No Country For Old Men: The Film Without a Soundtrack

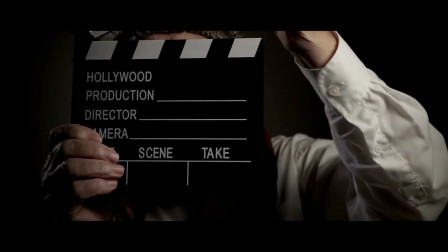(0:00)
Music and film go hand in hand.
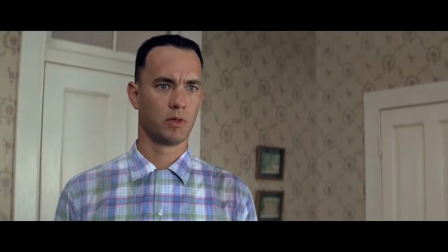(0:03)
Some of the greatest films of our time were propelled into such excellence by their use of shifting and dynamic musical choices.
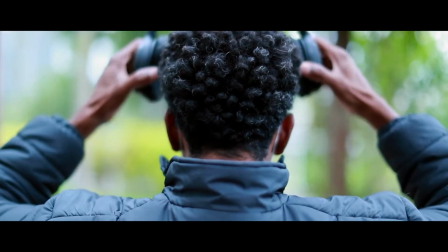(0:10)
Something about a certain scene, mood, and aesthetic connects in our brains when it's paired with sound.
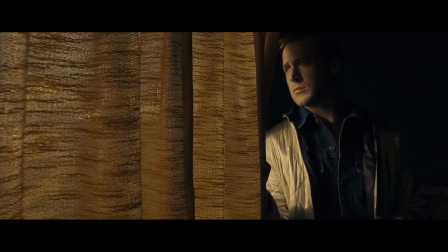(0:16)
The way great directors artistically craft the audio choices of a film to be set up in certain ways,
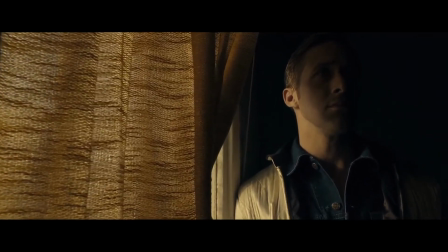(0:22)
follow certain moments, and engage directly with the character on screen, is usually a major part of every good film.
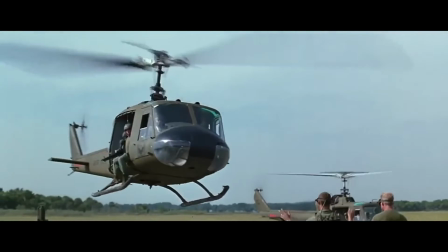(0:29)
We need music to fill the void in sound when certain events are unfolding on screen.
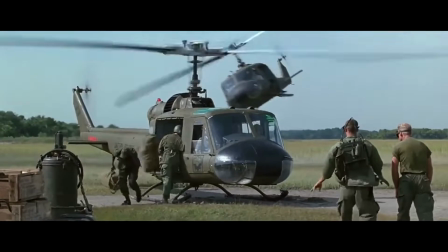(0:34)
Picture one of your favorite film sequences, and then negate the music in the background.
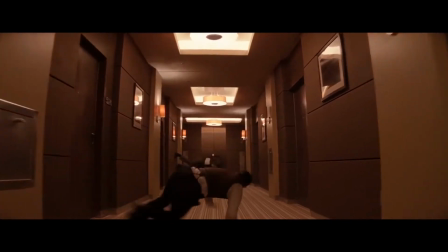(0:40)
It probably won't be as good as you once thought. Then, No Country for Old Men came out.
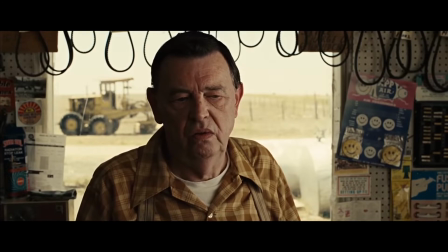(0:50) What's the most you ever lost on a coin toss? Sir? The most you ever lost on a coin toss?
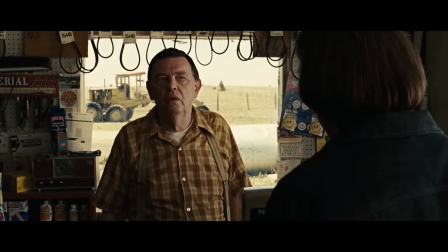(0:59) I don't know, I couldn't say.
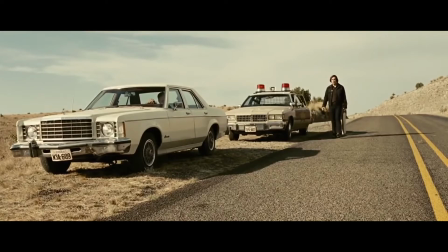(1:02)
The 2007 neo-Western epic set in 1980s Texas and based off the 2005 novel,
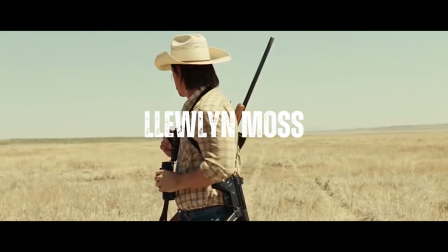(1:09)
narrates the story of a man named Lolan Moss, who one day comes across the scene of a drug deal that went south.
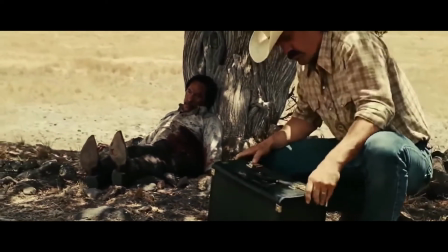(1:16)
He finds a briefcase filled with $2 million in cash, which he takes and leaves the scene.
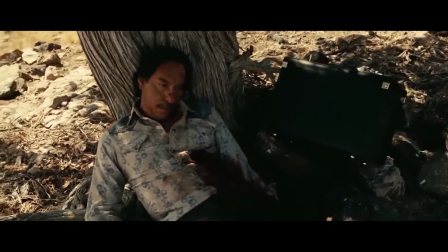(1:22)
However, as he's leaving, an injured man on site begs him for water, which he ignores.
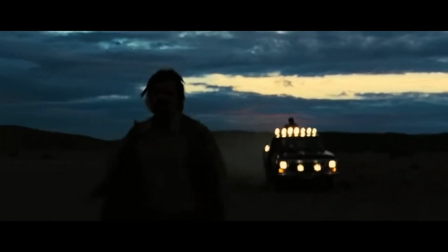(1:27)
He returns the next day though, feeling bad, to bring the man some water when he finds out that he's now dead,
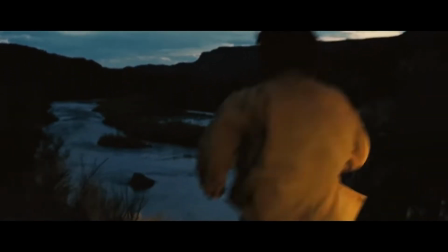(1:33)
and a pair of suspicious men in a truck begin to chase him down.
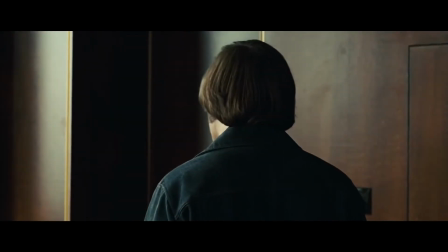(1:37)
We are then reintroduced to a hitman by the name of Anton Chigurh, who we saw in the film's opening.
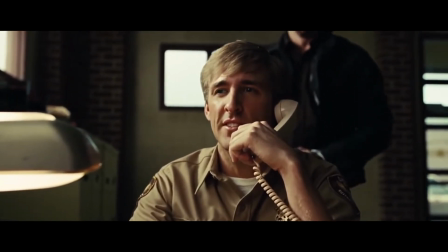(1:43)
I'll be breaking down the opening scene later on in this video.
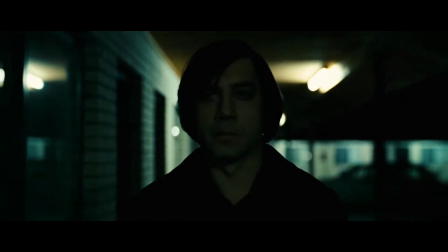(1:46)
Chigurh is a cold-hearted and murderous character who seems to strictly follow one main directive at a time.
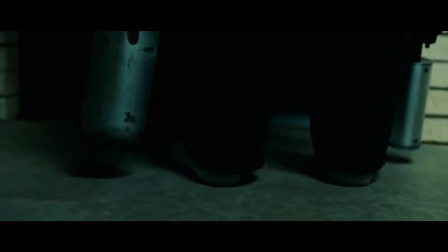(1:52)
The rest of the film consists of a wild and vicious chase between the hitman and Lolan as he tries to recover the stolen briefcase from the unsuspecting hunter.
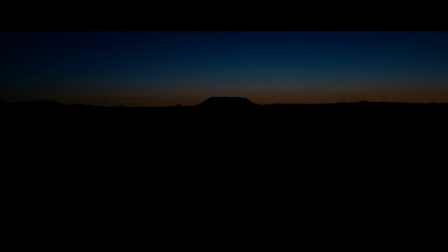(2:01)
If you watch the film, the first thing you'll notice upon its opening scene is that there is no music, no background tune, nothing.
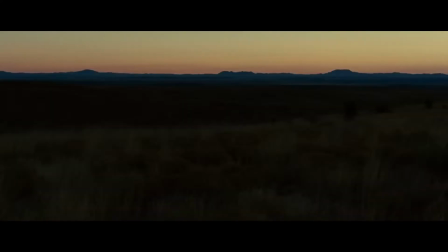(2:09)
There's silence, which is then replaced by the noise of desert winds in the background.
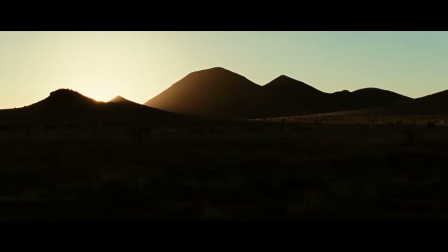(2:14)
It's a very strange opening, and it sets a silent but gruesome tone for the rest of the film.
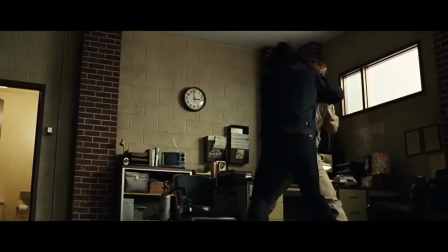(2:20)
The rest of the opening scene consists of this same tone of violence,
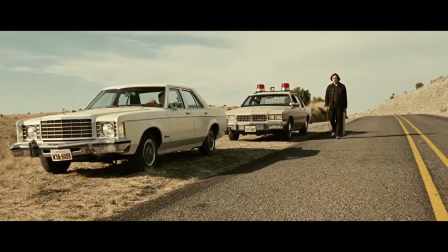(2:24)
as Chigurh manages to escape police custody by strangling an officer to death and stealing a car later down the road.
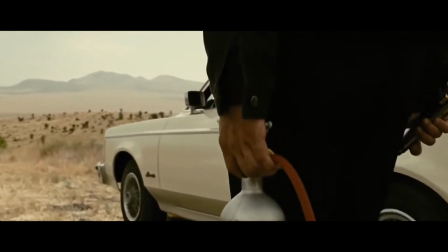(2:32)
While it's certainly a shocking way to start a film, it's emboldened further by the lack of any music.
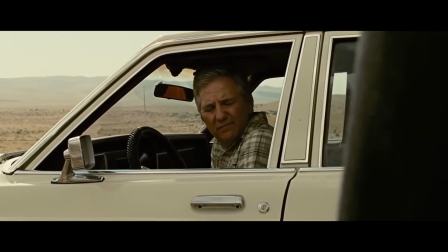(2:38)
It makes it feel realistic and much more immersive. However, all the same, it makes you feel isolated.
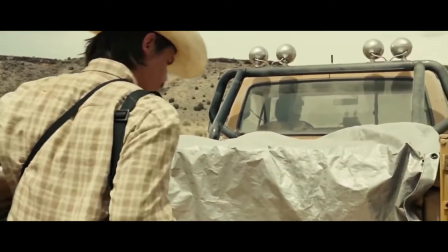(2:44)
It's like you as the viewer are alone, watching horrible events unfold on screen, which are then immediately passed over.
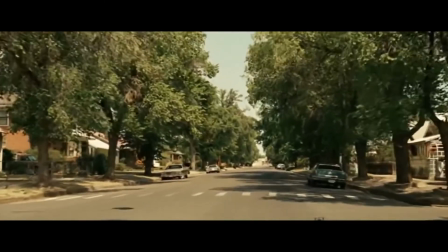(2:52)
Something about the lack of any music makes it feel much darker and much more serious.
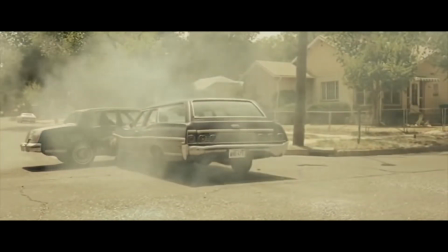(2:57)
A thriller-like suspenseful soundtrack playing in the background may have been nice in a scene like this, but it's arguably much better without.
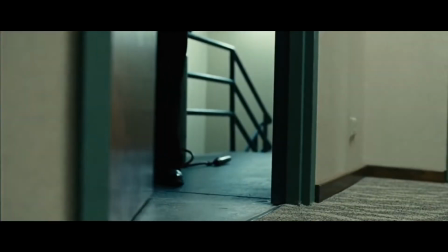(3:04)
The shots of the Texas landscape accompanied by the sound of long and quiet winds also creates a very similar effect.
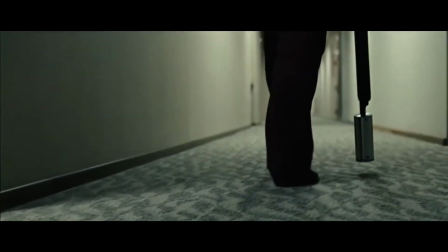(3:12)
While it makes everything seem more beautiful, yet again, it creates the same feeling of desertion.
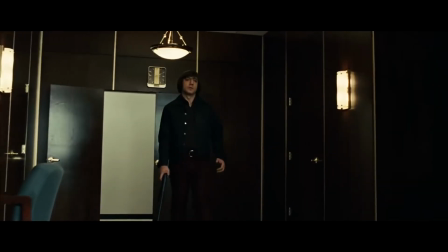(3:17)
The viewer has more time and attention being spent on the ambient environment rather than the music being paired with the film.
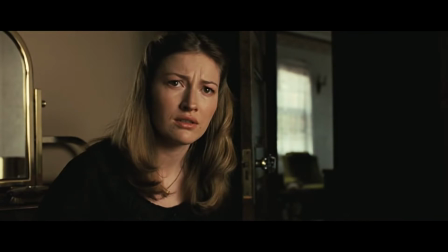(3:24)
You can hear every step, every door, every squeak. As the characters traverse, each scene and every sense is heightened as the film continues.